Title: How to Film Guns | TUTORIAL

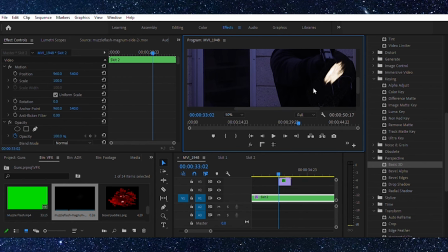8:21 we're gonna get rid of this old little square area so for
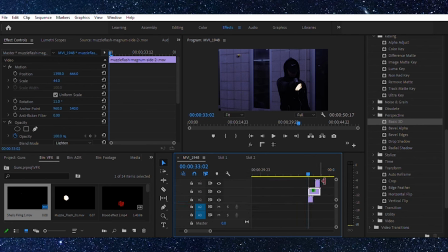8:27 completing an actual muzzle flash or a gun effect you're gonna need a shell casing which most guns actually have them uh this one i got for free on cinepacks i believe i will also keep a link in the description so keep
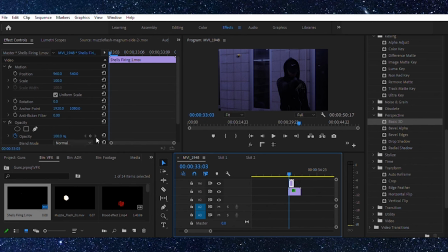8:42 that in mind so what we're really going to need to do we're actually going to have to flip this so the actual shell casing flies in the right direction now keep in mind um shell cases they don't always fly in the same direction but for this time we're just going to need it
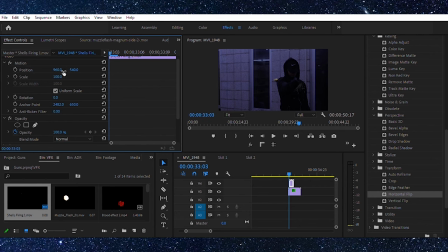9:00 to eject going to the left of the screen we're going to scale that down to an actual life-size shell casing not a super big one that'd be very hilarious and goofy and now we're just gonna have to color grade it to match the actual atmospheric scene but
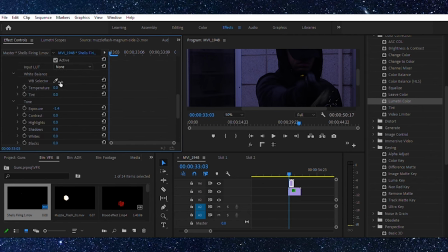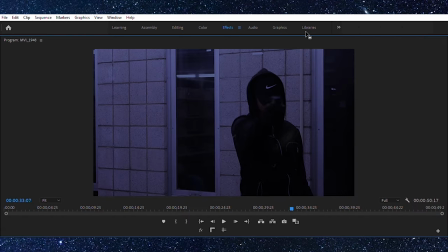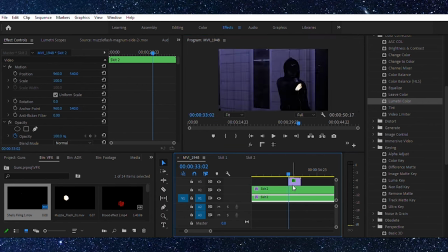9:34 now we're just going to duplicate that and then we're going to split it here for that one frame that the muzzle flashes on all right so on a duplicated clip we're going to remove all the color grading
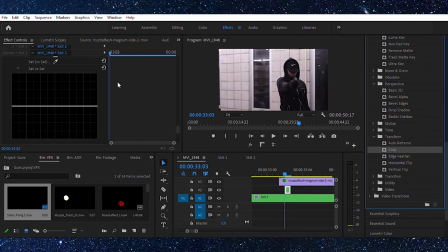9:45 and we're going to drag a crop and what we're going to do is we're going to create a mask So for the mask for a muzzle flash you do like a little star pattern or just something really jagged so it's not too perfect.
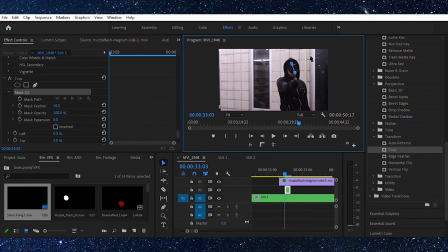10:01 So here's what we're gonna do we're just gonna draw a little star-shaped mask and
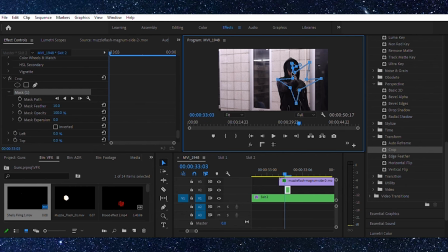we have our star-shaped mask and all we're gonna have to do is just tweak it make sure everything looks good.
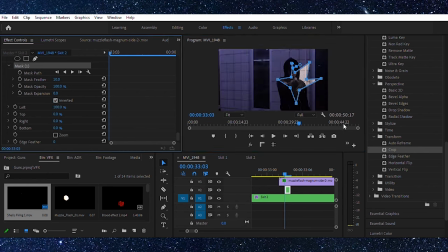10:28 So what you want to do for the crop you just want to invert it that way only the inside is going to show so now we go back to our little color grading section and what we're going to do is going to bring up the exposure bring down the contrast and
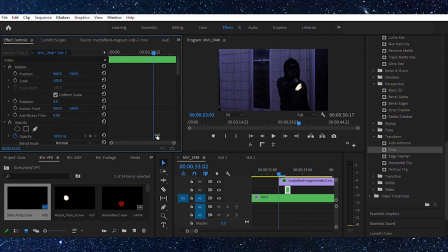10:49 we're going to change the temperature to a more orange or a yellowish tint to actually match the fire or a muzzle flash that came out of the gun okay so now we have our mask so now what we're going to do is we're going to change the feather of it.
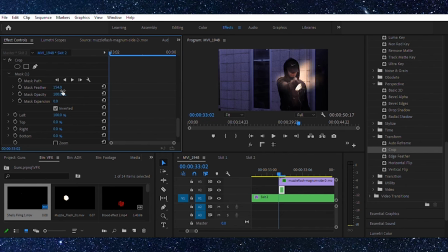11:06 That way it looks like some natural light. We're going to play with the expansion so the light can actually react with the environment like how a real muzzle flash would.
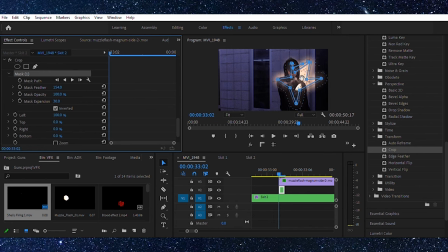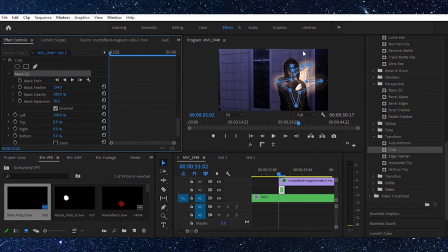And as you can see that's how it looks. So now to get rid of that square that was around the muzzle flash we're going to keyframe the opacity, go a little bit further and just bring it all the way down.
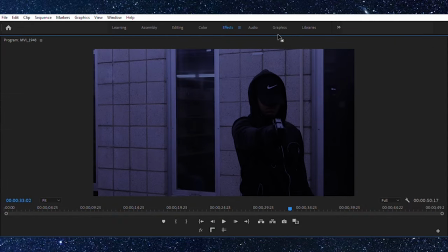11:53 And just like that we have no square around the muzzle flash.
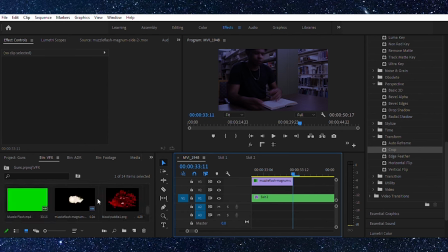11:58 now what we're going to do are the blood effects so the blood effects are going to be the really easy but sophisticated part so
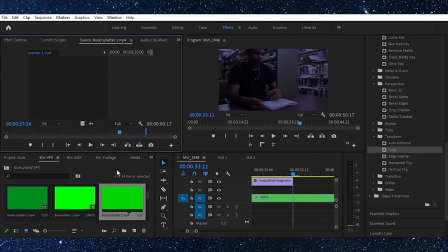12:07 we're just going to take some green screen blood effects that you get from anywhere youtube cinefacts wherever you can find it we're going to key out the green screen and just color grade that to match everything then